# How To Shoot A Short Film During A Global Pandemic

this little stare down moment that sets up cara stealing Peter's bike later
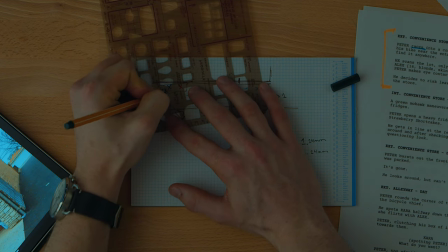736s
on in the film camera here and then the reverse of that angle
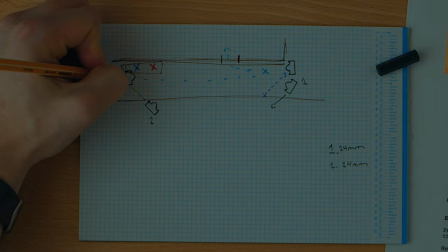741s
here this is probably gonna be three four and again I'd probably kind of figure out exactly what the best shooting order is gonna be based on light and
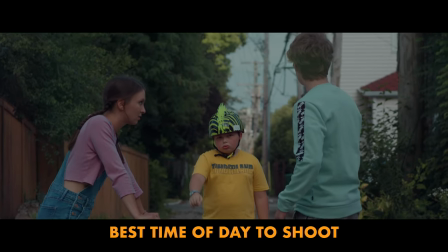751s
time and what shots are the most important to get if we're gonna run out of time but I would say three and four are probably each gonna be like 50 millimeters and then always good to get is a wide and I actually had an idea to get a wide from across the street and have kind of all the cars going in the street in the foreground of the image again creating depth creating space movement and
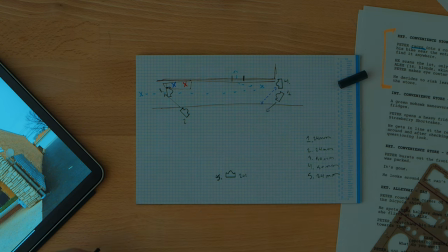774s
energy and I put that on probably 24 to wide is always good because it gives you something to cut away from and if the other angles aren't really working and you need to kind of reset the frame it's always good to kind of cut to that wide shot and have it in your back pocket so that's my plan for for this scene going into shooting it.
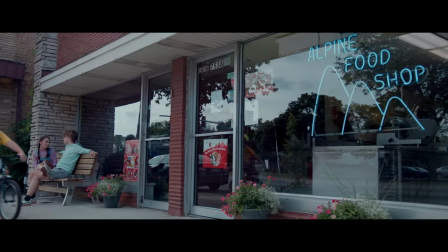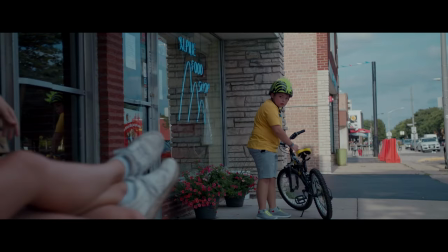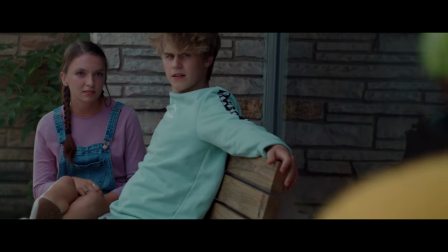On the day of, we managed to get all of these angles in time. It was a great crew, we worked really fast.
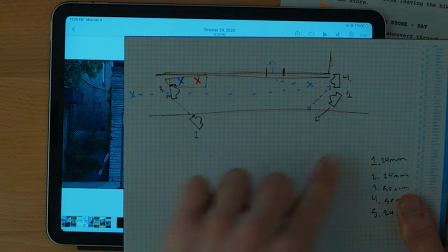812s
You can see in our original shooting plan, we were gonna cut from the wipe of the person, but in editing, it didn't really work. It felt a little forced. It didn't really seem like there was a good reason for that transition to be there. at that time it was a little more of like oh this is something cool than like something that really pushed the story forward and so i decided to cut it and luckily i had that wide shot to
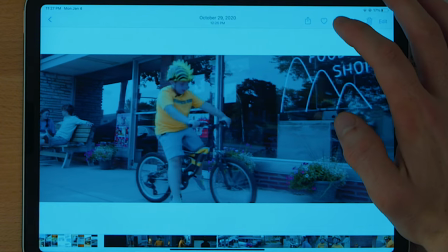832s
cut to because then if you see we cut right from this first shot to the wide and then what i actually ended up doing was just using the the natural wipe from two cars passing that was totally unplanned to create that sense of movement but i think what it also does is it
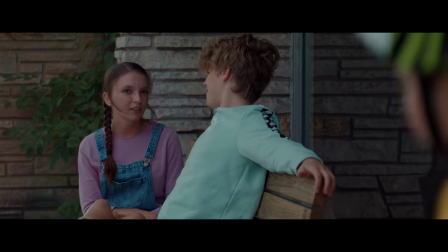847s
kind of works as is a separation of the before and after of Peter realizing the presence of Kara. Having the wipe come in there really pushes the story forward. So that's just an example of one scene, but what I'll do is I'll do that for each scene in the story.
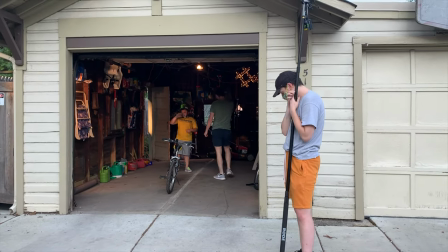865s Yeah, we're just demonstrating the jump. The gazelle. The gazelle. Come in. Come in.
As far as physical production goes, the only major COVID-era change is an emphasis on safety.
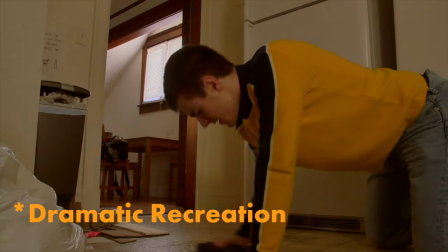881s
On the set of Shortcake, each location was sanitized before we began filming, and everyone on the cast and crew wore masks and had their temperatures checked daily.
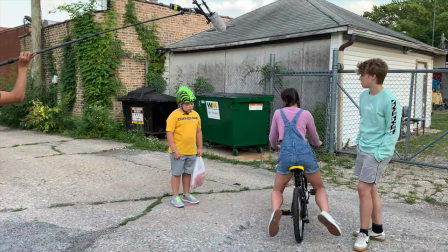890s
Only when it came time to roll the camera did actors take their masks off in order to perform.
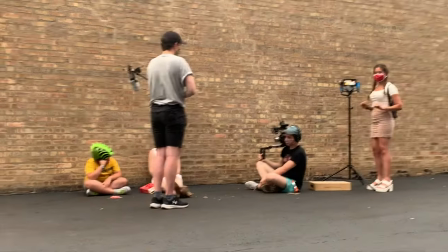895s
And I think the most important thing when it comes to safety is that everyone involved is on the same page and agrees to the safety standards being set by the production. So, there you have it. Easy, right?
I mean, it's just a- Newly confirmed cases of COVID-19 are surging across the US, hitting not only major cities, but small rural populations as well.
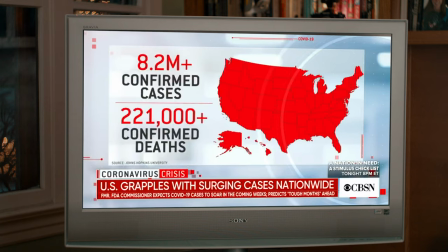915s More than 8.2 million Americans have tested positive for coronavirus since the start of the pandemic.
Okay, so let's say that you live in a more highly populated area, or the state of the virus where you are has worsened, or you just don't feel comfortable being around people that you don't live with can you still make a short film
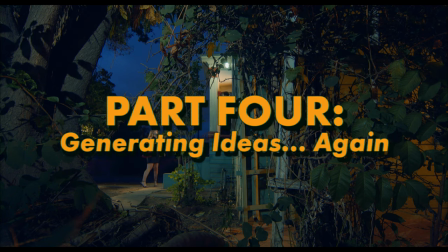936s
yes recently i again set out to make a short film in a global pandemic but this time i was located in los angeles and infection rates were an all-time high and i no longer felt safe shooting a short film with even 10 people on set so i decided to create something that
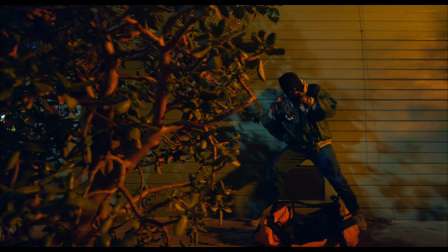952s
took place entirely in my house using only my roommates as actors again i used the things around me as sources of inspiration,
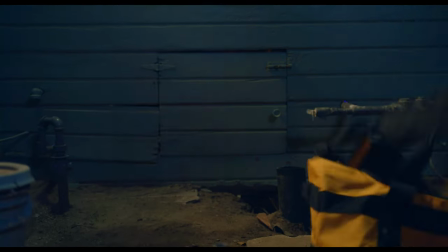959s
creating characters I knew my roommates could play and letting unique aspects of our house like the cellar crawl space inspire the story.
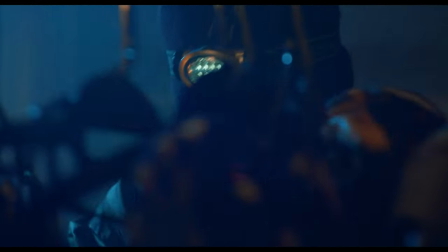966s
The resulting film Identity Theft follows a dysphoric burglar as he breaks into a house in search of not only valuables, but himself.
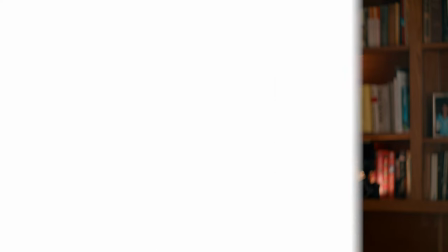973s
When I felt like this script was in a good place, I again began to create overheads for each of the 24 scenes in the film.